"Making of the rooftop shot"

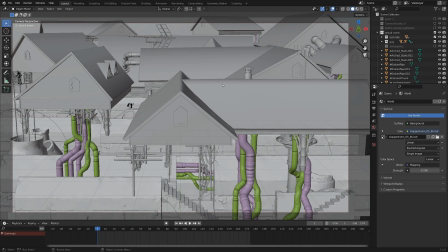2s
Hello, my name is Ian, and this is Finely Chopped Pixels, and today I wanted to give you a quick behind-the-scenes look at the first shot of the recent episode thingy that I did.
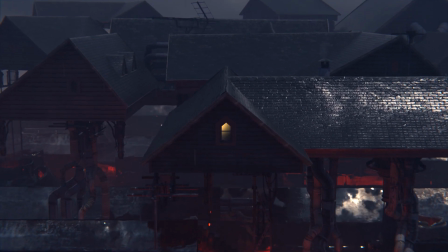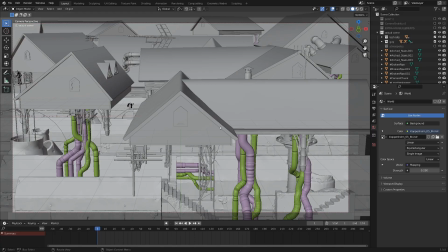22s
And so here is the blend file. Everything is completely CG for that first shot, and if we take a look at it,
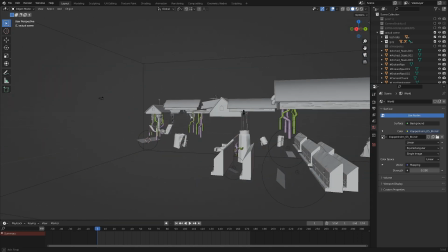29s
you can see it is very much designed to be only seen from the camera view.
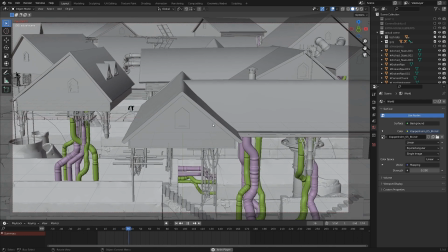33s
If I go into camera view and play it forward here, you can kind of see what it looks like when you start playing it back. And right now it's missing the atmospherics, which I have in a collection.
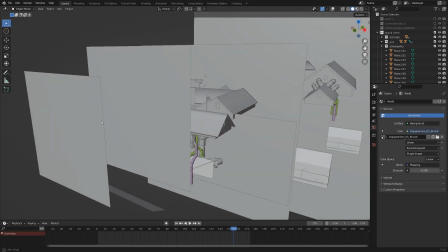45s
I've just stacked up a whole bunch of planes with rain and fog and things like that going on.
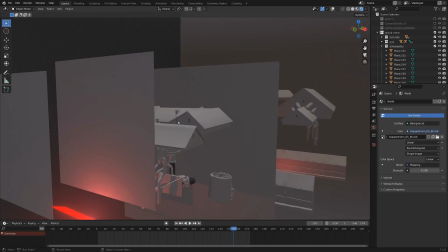51s
And I believe in this file, if I go into rendered view, you can see it rendering in Eevee.
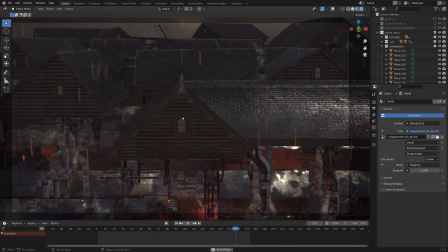56s
And I've just set it up like this so you can see what things are going on a little bit better.
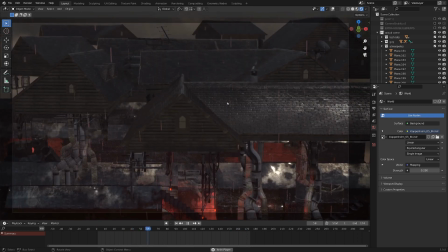61s
We've got some rain textures that are animated. You can see we've also got some smoke textures that are animated.
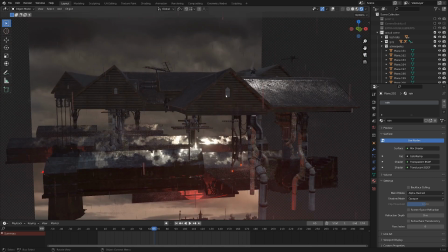68s
And it just doesn't look quite as good in Eevee as it did in Cycles, but it takes a lot less time to render.
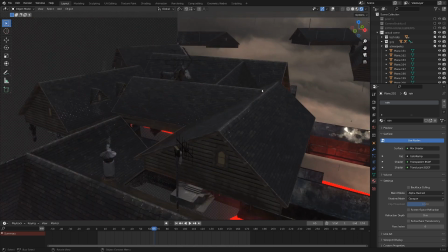75s
So you can see I've created a whole bunch of these kind of weird looking attic roofs.
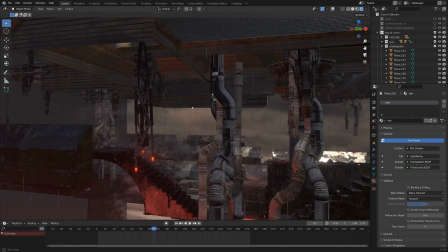81s
And in the foreground, at least, you can see a whole bunch of pipes, assets I've grabbed from Ian Hubert's Patreon and just thrown everywhere.
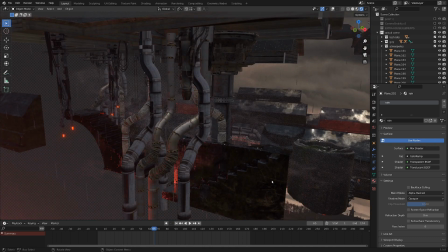90s
And that includes these structures of concrete as well.
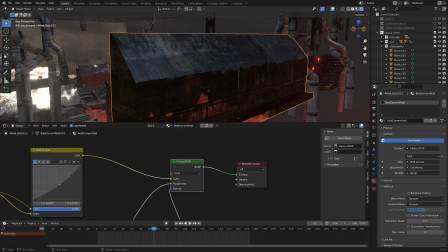94s
And you can see for these guys, I've affected the materials just to be kind of glossy, just so everything looks all puddly.
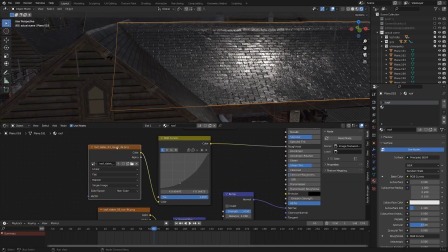101s
And I did that with the roofs as well, using the image texture for the roughness and just putting a curves through that and just dipping it down,
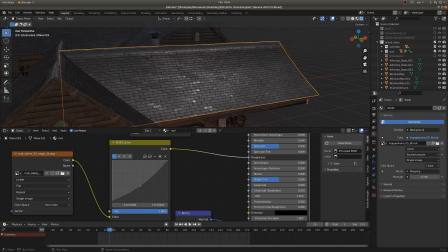108s
because the darker the texture, the more roughness it will be when it's plugged into the roughness slot,
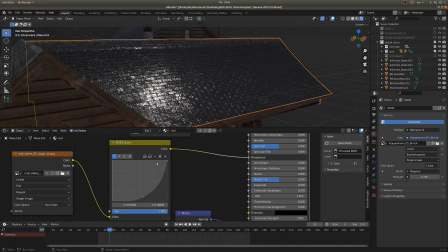113s
that is. And so it just kind of looks slippery and wet. It was quite a task doing that for all of the materials in this scene. But that's what I did. And then in the background, you can see I've just got some layers of clouds from an image texture.
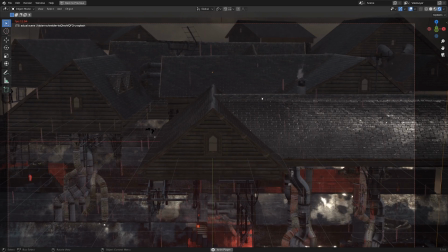127s
And when you throw it all together in camera view, it looks like this. And it even kind of plays back a little bit, which is cool.
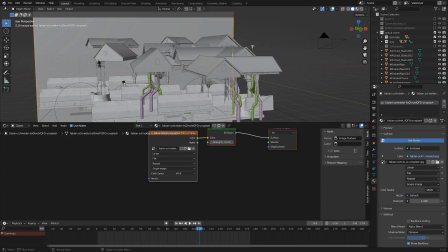134s
One of my favorite things of this scene, which you really can't see in the final render, is this guy all the way over here.
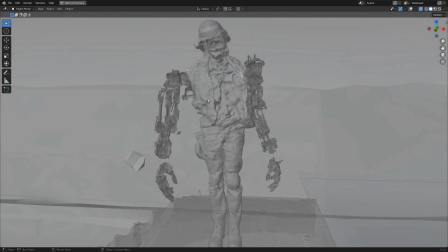141s
Once again, kind of nabbed from some stuff that Ian Hubert was working on.
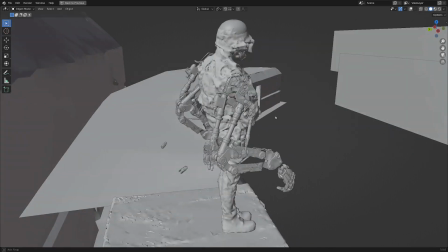145s
I mashed together some robotic arms onto this photo scan and threw it onto a skeleton that had some motion capture data.
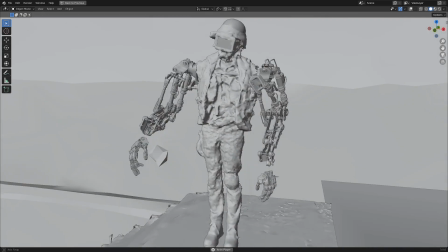153s
And when we play it forward, it looks like this.
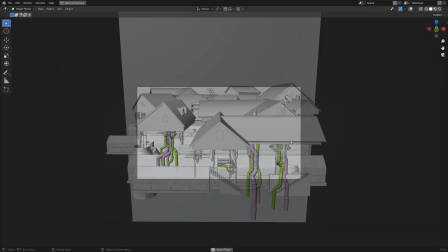160s
You can see there's a lot of issues with this, and that is why he's so far in the background. Hello.
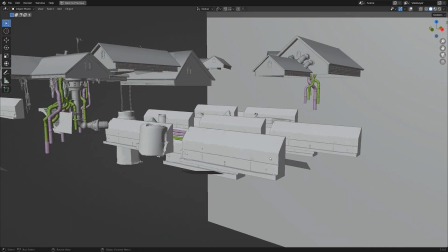167s
So that is pretty much the main overview of this scene. Once again, very much made to look good from camera view only.
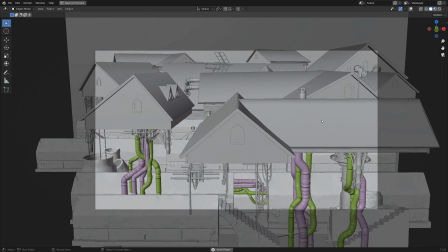173s
Beyond that, the shot doesn't really hold up very much. Now with this weird series thing that I'm doing, I've really been enjoying kind of throwing in some visual effects every once in a while,
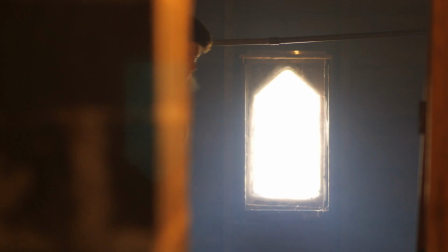182s
but I've also really been enjoying the kind of narrative storytelling aspect of it.
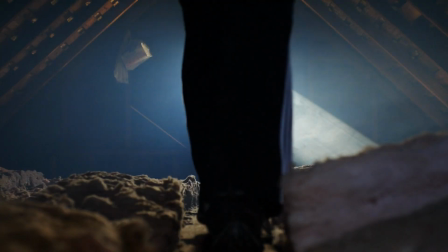187s
Just really getting my hands dirty with the camera and the sets.
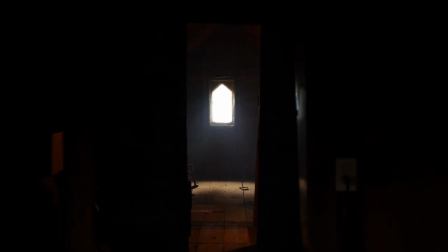191s
This full CG shot was a really fun way to recontextualize that set and kind of make it look like it's in this crazy, wild dystopian place.
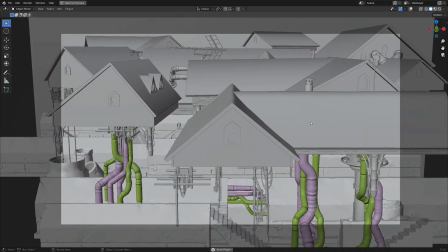199s
Okay, so if you found this interesting and you're interested in learning more about visual effects, I've created a completely free video that goes over 5 different techniques to help integrate your CG creations into actual footage.
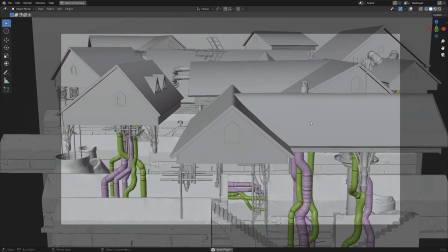213s
And you can find a link to this video in the description. So if that sounds interesting to you, go ahead and give it a click. But hey, I'd say we're done here.
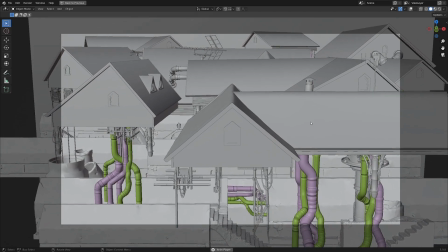220s
So I hope you have an excellent day, and cheers.